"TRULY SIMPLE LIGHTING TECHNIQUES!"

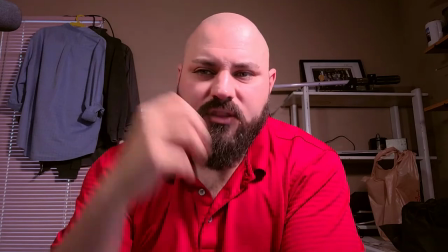253s
a little bit of a cinematic effect. I do like a little bit of shadow on the face. I'm just trying to knock it down, not knock it out.
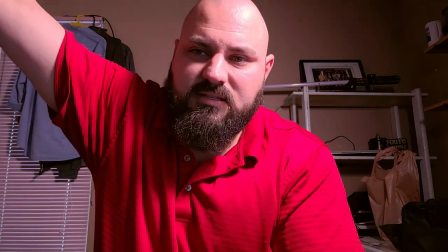260s
So if I turn this off, you can see that very heavy cast, and this is simply going to level that down just a little bit.
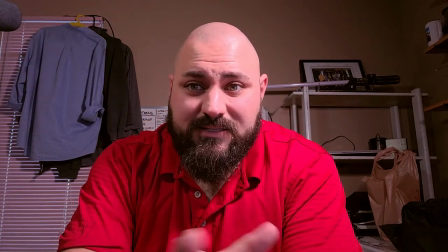268s
Okay, now we've taken care of our lights. It looks really good. We'll make some adjustments to the camera here in a second.
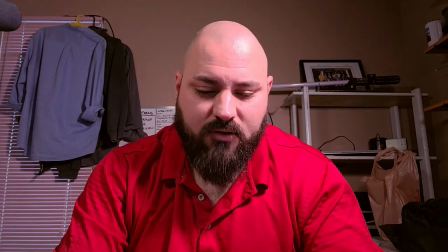274s
Let's go ahead and throw a light in that background now. So I like this little thing.
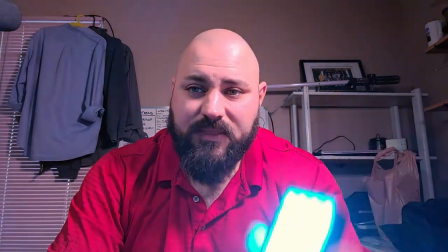278s
The only difference between this light and the Hagibus lights is that this one cannot be charged and used at the same time.
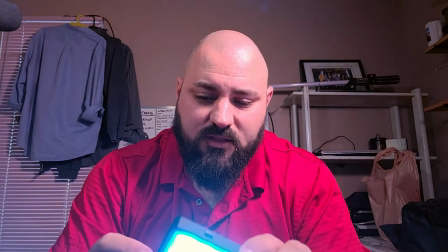284s
Let's go ahead and find the color that we want today.
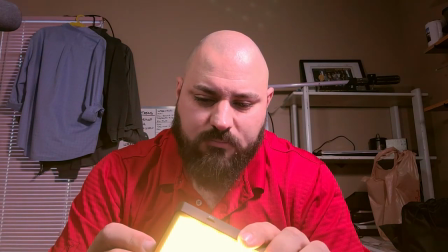288s
Maybe we'll do something in a orange or something of that nature, or a red-ish orange or yellow.
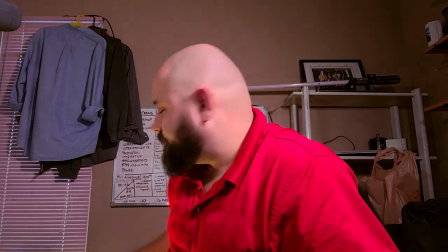295s
Let's go ahead and make sure it's at full intensity. And literally, I'm just going to start by tossing it on the floor and see what it does.
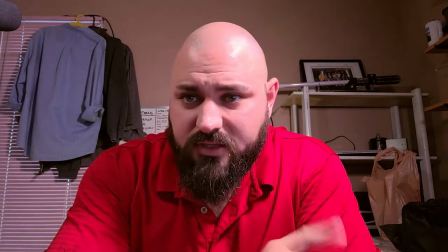304s
It's not doing that much. That's okay.
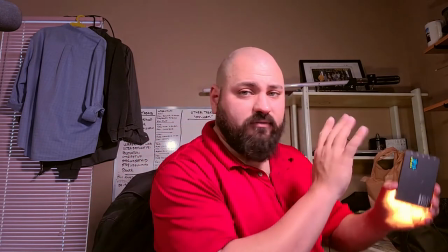308s
Let's see if we can put it somewhere off to the side and bounce it against that back wall instead.
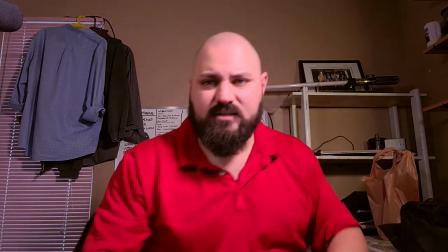314s
So take it like that. See if we can bounce it against that back wall. Still not quite bright enough.
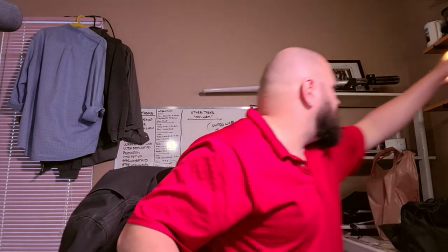320s
Let's try something a little bit more close to the subject.
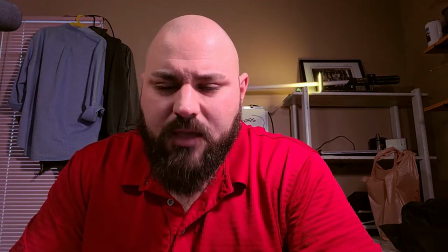327s
Okay. Not really happening here. It's mainly because of the intensity of these two lights.
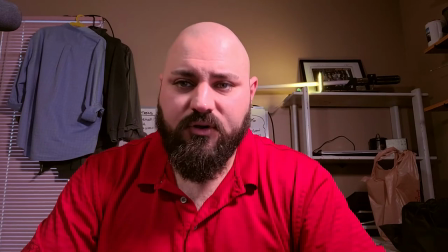334s
If I knocked down these two lights, we could make a pretty big difference to that back wall with that little tiny light.
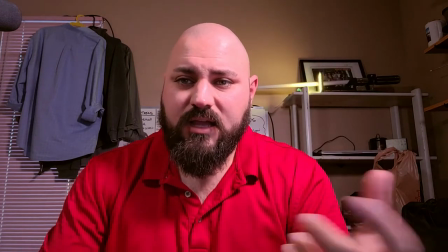340s
Because of the intensity of the lights that I have going on here right now, it's not really helping knock that effect in the back there.
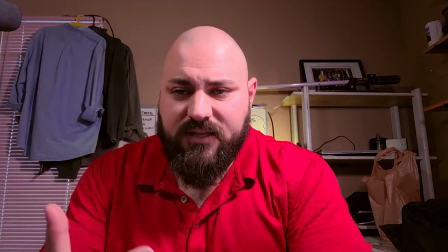352s
Also, if you can find a light source
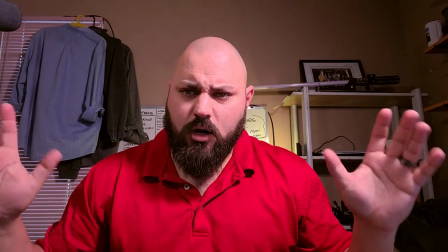355s
or a area to put your light where there are different areas where it can bounce off, like this for instance,
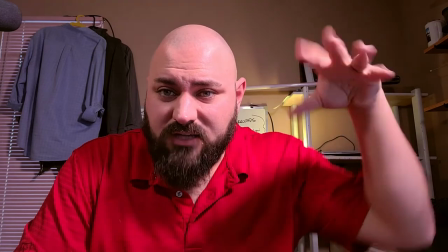364s
that's going to help you a lot because of these areas here, the light can bounce off of them and kind of bounce around a little bit more and give things just a little bit more effect.
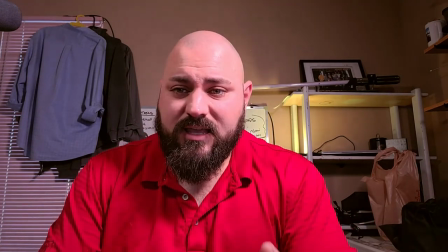373s
In this situation here, we have two options. One, I can either change my camera a little bit, which we're going to try and do now actually.
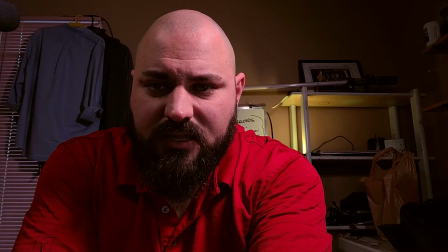380s
I'm just going to darken this up ever so slightly. And you can see that if we knock that down, we can kind of get that back up.
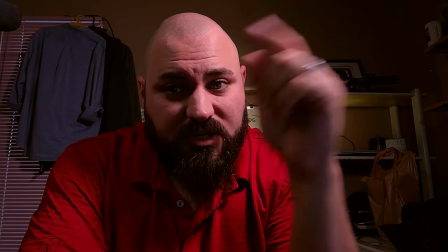388s
In this situation, we need much brighter lights to compensate for that.
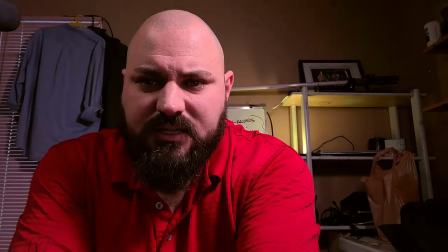392s
So what we can do instead in this situation is we can bring the overall lights down.
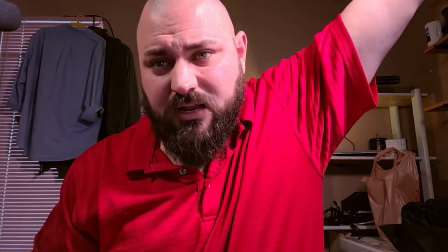400s
So instead of putting my key light at 100%, let's see if we can calm that down a little bit.
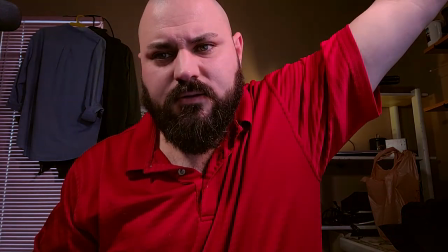407s
So we'll drop that down a little bit there.
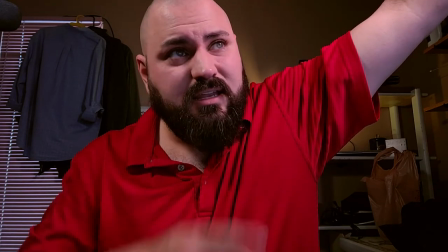412s
Now, unfortunately, by doing this, that now allows the screen to have its effect.
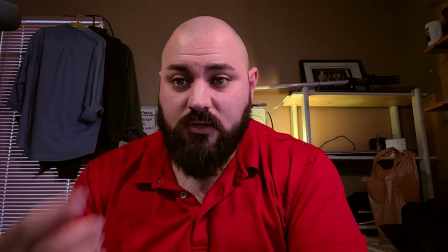417s
And secondly, on top of that, now also, you can see what it's doing to the background. The background's starting to peek through a bit more, which is great.
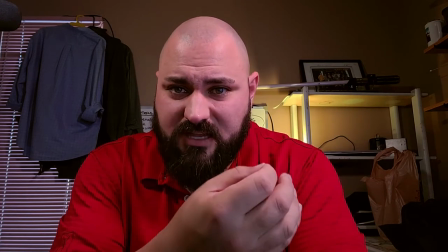424s
But now we have to compensate with our camera,
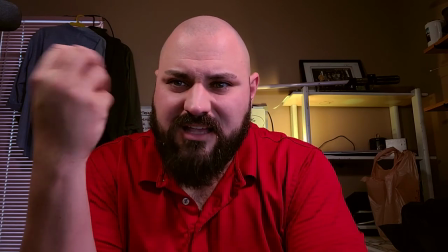428s
which means things could get more grainy, could get a little bit less crunchy, or what's the word I'm looking for?
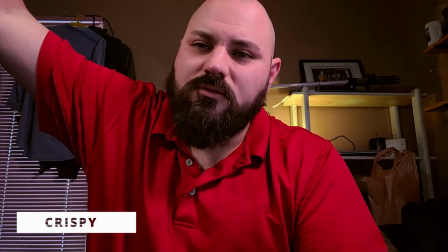435s
A little less, there's a term I've enjoyed using, just not quite getting the effect that you might like.
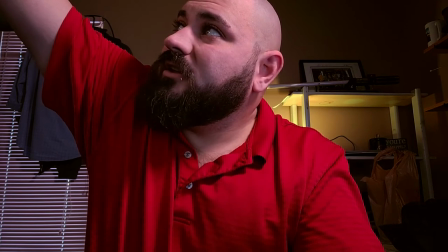442s
We're going to go ahead and turn down the other fill light here. That's literally 1%.
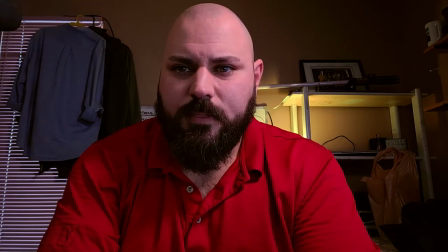446s
We'll go about 3 or 4% here. All right, cool. Let's go a bit darker on this side now.
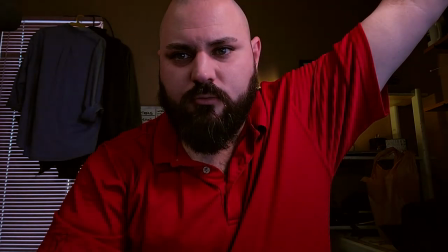452s
This works really well for nice dark rooms. So right there, that's about right there.
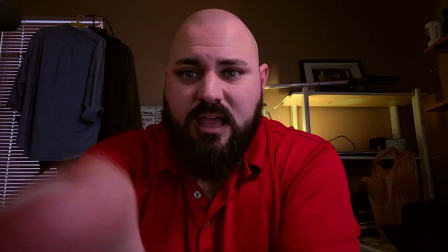460s
And then what we'll do is we'll compensate now by adjusting the camera's ISO here, or the phone's ISO in this situation.
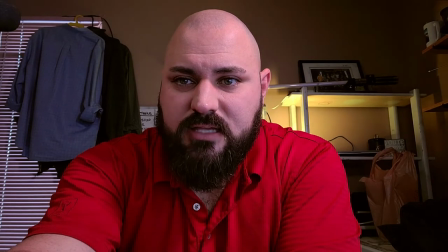467s
So we'll just kind of bring that up a little bit until our face is pretty well lit.
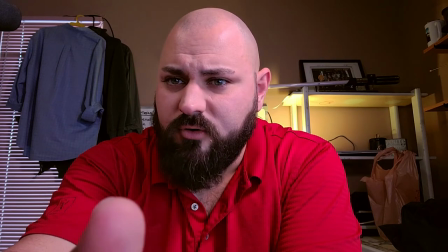472s
Nice thing about what's the name of this app? Filmic Pro is we also have false colors, which is pretty nifty,
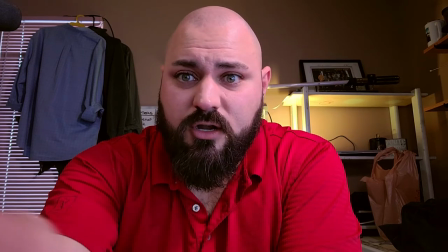481s
and a whole bunch of other effects, so I can really make sure that I'm getting what I'm looking for in my face,
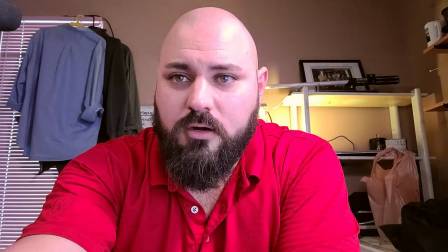488s
really lock in what I'm looking for, which is about there, I think.
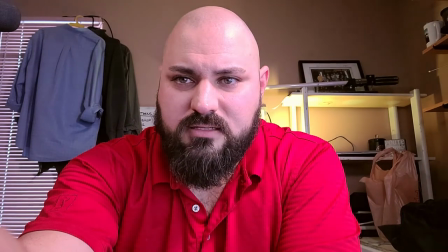494s
Maybe a little bit less. Right about there, I think.
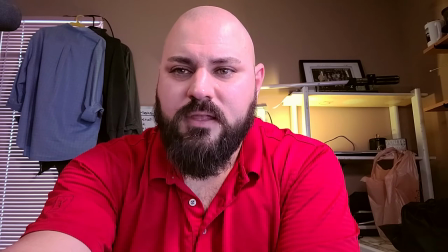501s
Give or take.